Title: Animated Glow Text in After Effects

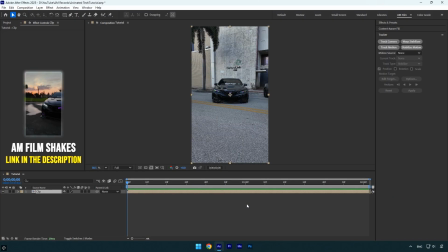Hi guys, in this tutorial I'll show you how to create an animated glowing text behind a car in After Effects. I recently shared my latest reel on Instagram and many of you asked how I made it, so let's get started. First click on track camera and wait for it to finish analyzing the footage.
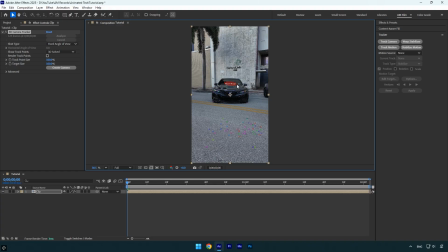Once the analysis is complete, I'll create a text and a camera right on the car, since I want the text to follow its movement. You can type anything here, for example I'll write AM film. Next feel free to adjust the text by changing the font. I'll use the same one I used in my reel, but you can choose any style you like. You can also modify the size, color, and other settings.
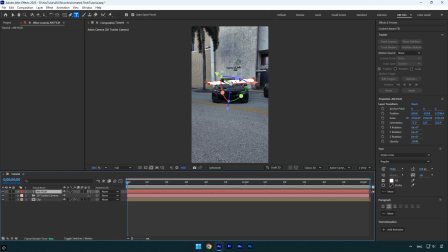In my case, I'll keep the text as it is. Finally, let's fix the rotation and position so the text sits perfectly on the car. Once you're done, you can preview the tracking to make sure everything looks right. In my case, the result turned out great. The next step is animating the text. Start by expanding the text settings, then click on Animate and choose Opacity.
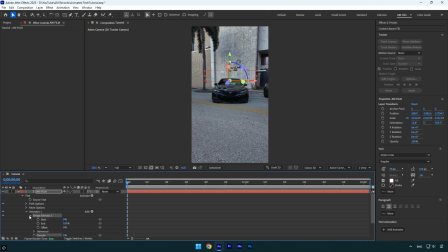Set the opacity to 0%. Now expand Range Selector 1, and make sure your playhead is at the beginning of the layer. Click the stopwatch icon next to start to add a keyframe. Then move forward in the timeline to the point where you want the text to be fully visible, and set the start value to 100%.
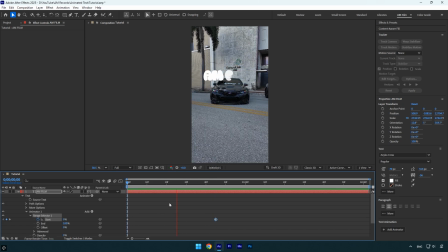Now we can preview the video to check the animation. Everything looks good, but let's make the animation smoother. Select both keyframes and press F9 to apply Easy Ease. Then open the graph editor, right-click inside it, and choose Edit Speed Graph.
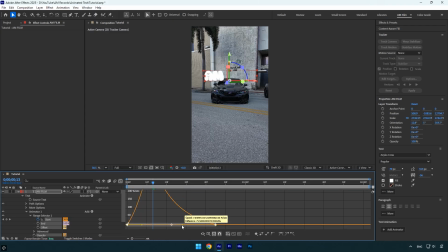Adjust the handles to create a smooth curve for a more natural and polished animation. Everything looks good so far.
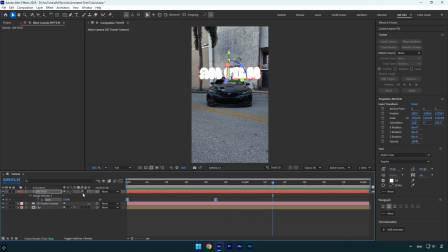Now let's enable motion blur on the text layer to add a bit of natural blurriness during the movement. Looks way better to me. Now I'll add some effects to enhance the look, starting with shadows and then adding a glow. First I'll apply a shadow and adjust its settings until it looks right for my scene. Feel free to tweak the settings based on your own style and preference.
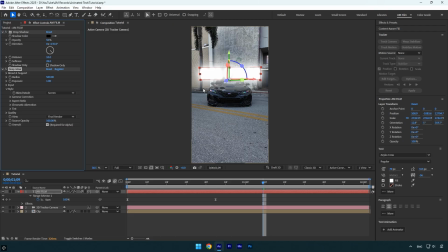Next I'll add a glow using the Deep Glow plugin. If you don't have that plugin, the built-in glow effect in After Effects works just fine too. Under the Deep Glow plugin, I'll slightly reduce the exposure to make sure the text remains clearly visible. Now I'm not quite happy with the text color, so I'll change it. You can do this either from the text settings or by applying a fill effect.
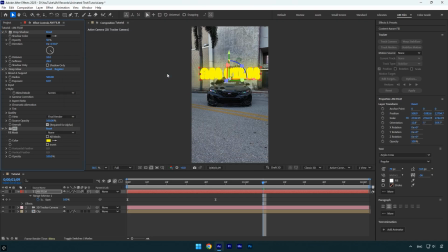I think I'll go with a yellow color for this example. It's looking great so far, but I think the overall look will be even better if the text appears behind the car. To do that, I'll duplicate the main clip and place the duplicated layer above the text layer in the timeline.
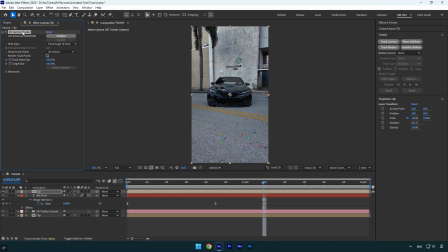Next, delete the 3D camera tracker effect from the duplicated layer. Then scroll to the beginning of that layer, select the roto brush tool and double-click on the duplicated layer to start the rotoscoping process.
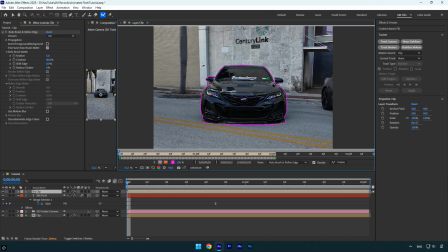Make sure to rotoscope the car as smoothly and accurately as possible. Once you're satisfied with the selection, click the freeze button to lock in the frames. After the freezing process is complete, you can close the rotoscoping window and return to the main composition.
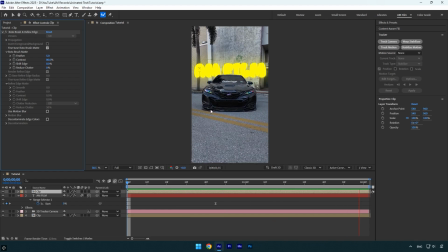Let's quickly check the result. Everything looks good so far, but I'll fine-tune the roto brush settings to improve the edges. I'll increase the feather to around 10 to make the edges smoother, slightly reduce the shift edge, and set reduce chatter to 100%. That should clean things up nicely, and we're done with the text animation effect. Hope you found this video helpful.
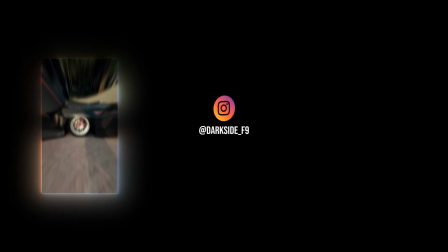Thanks for watching, and if you enjoyed it, please give it a like.